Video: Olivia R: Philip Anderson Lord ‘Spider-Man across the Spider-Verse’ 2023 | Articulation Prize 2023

Miles finds himself pitted against other spiders and must redefine what it means to be a hero and save the ones he loves.
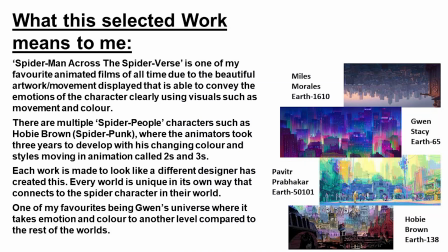With its beautiful artwork displaying the character's emotion clearly, Spider-Man Across the Spider-Verse is one of my favorite animated films of all time. Multiple Spider-People characters even have their own style. Some characters took 3 years to develop. Each universe looks like it's been created by a different designer, with every world connecting to their Spider-Person. Gwen's world is personally my favorite, with its use of colors to enhance emotion, bringing it to another level compared to the rest of the worlds.
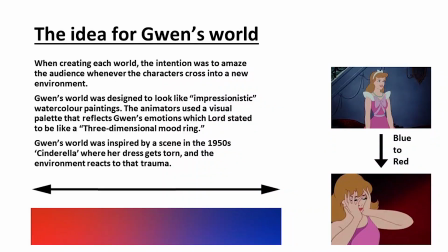Each world was designed to amaze the audience whenever the character crossed into a new environment. Gwen's world was designed to look like impressionistic watercolor paintings. The visual palette used to reflect Gwen's emotions, which Lord stated as being like a 3-dimensional mood ring.
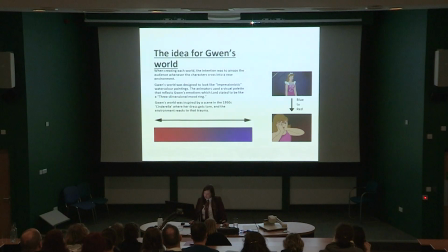Gwen's world was inspired by a scene in the 1950s Cinderella. Scene 1.
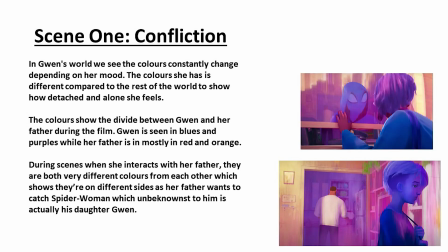Gwen's colours are used to reflect her mood. She is seen in different colours to her environment to emphasise how detached and alone she feels. These colours also show the divide between Gwen and her father and their contrasting ideals. Gwen's father wanted to catch Spider-Woman, which, unbeknownst to him, is actually his daughter.
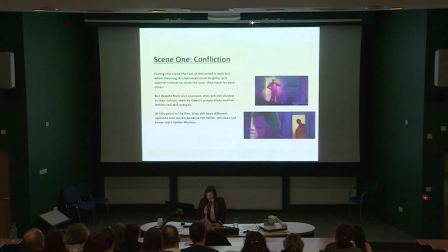During this scene, the world is dark, but warmer colours start to appear when they hug to highlight their love. But, despite the hug, their colours are still different because they're different opinions and secrets from each other.
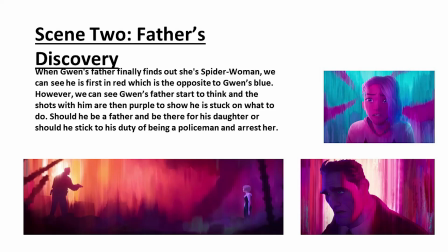Scene 2. Gwen's father finally finds out the truth. Turns out his daughter was Spider-Woman all along, which, that's a pretty big secret. We can see him start to go into more purple colour, which shows he is contemplating whether he should be a policeman or be a father. In my opinion, it should be obvious on what one he should choose, but unfortunately he could not hear me through the screen.
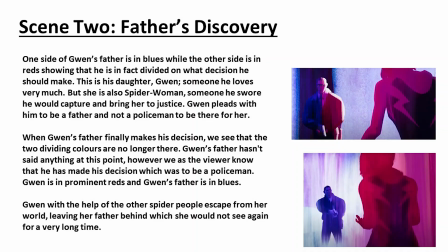So Gwen's father remains undecided for a while, which is he's in one side with blues and the other side in red. And without words, we can see he makes his decision as he moves back to blue in contrast to Gwen's reds. He chose to be a policeman. Father of the year, everyone. So, scene 3. Some time has passed since Gwen and her father last saw each other.
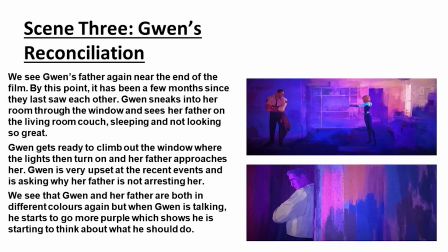Gwen and her father are both in different colours again, but as Gwen talks, he starts to move into more purples, which show he's starting to think about what he should do. As Gwen Fathers makes his choice to quit his job and be a father, the entire scene changes to bright pastel colours,
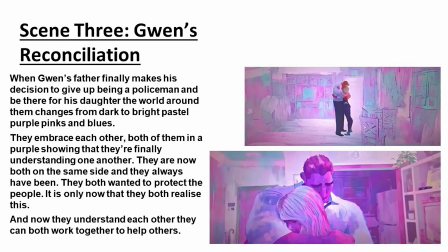both of them in purple, showing that they finally understand one another as they now realise they were on the same side all along.
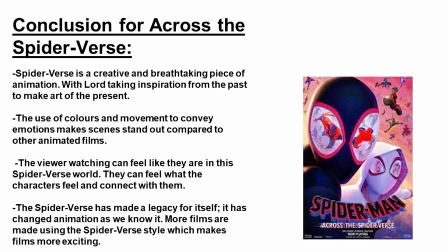Spider-Verse is a very creative and breathtaking piece of animation, taking inspiration from the past to make art of the present. The use of colours and movement to convey emotion makes scenes stand out compared to the animated films. The viewer can watch and can feel like they're a part of the Spider-Verse world. They can feel connected with the characters on screen. Spider-Verse has made a legacy for itself. It's changed animation as we know it. More films are now being made using the Spider-Verse style.
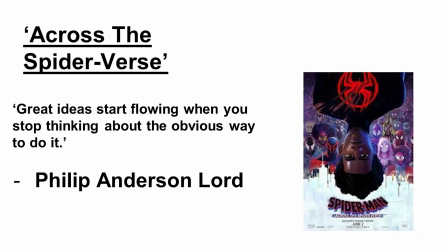Great ideas start flowing when you stop thinking about the obvious way to do it. Philip Aniston Lord, any questions?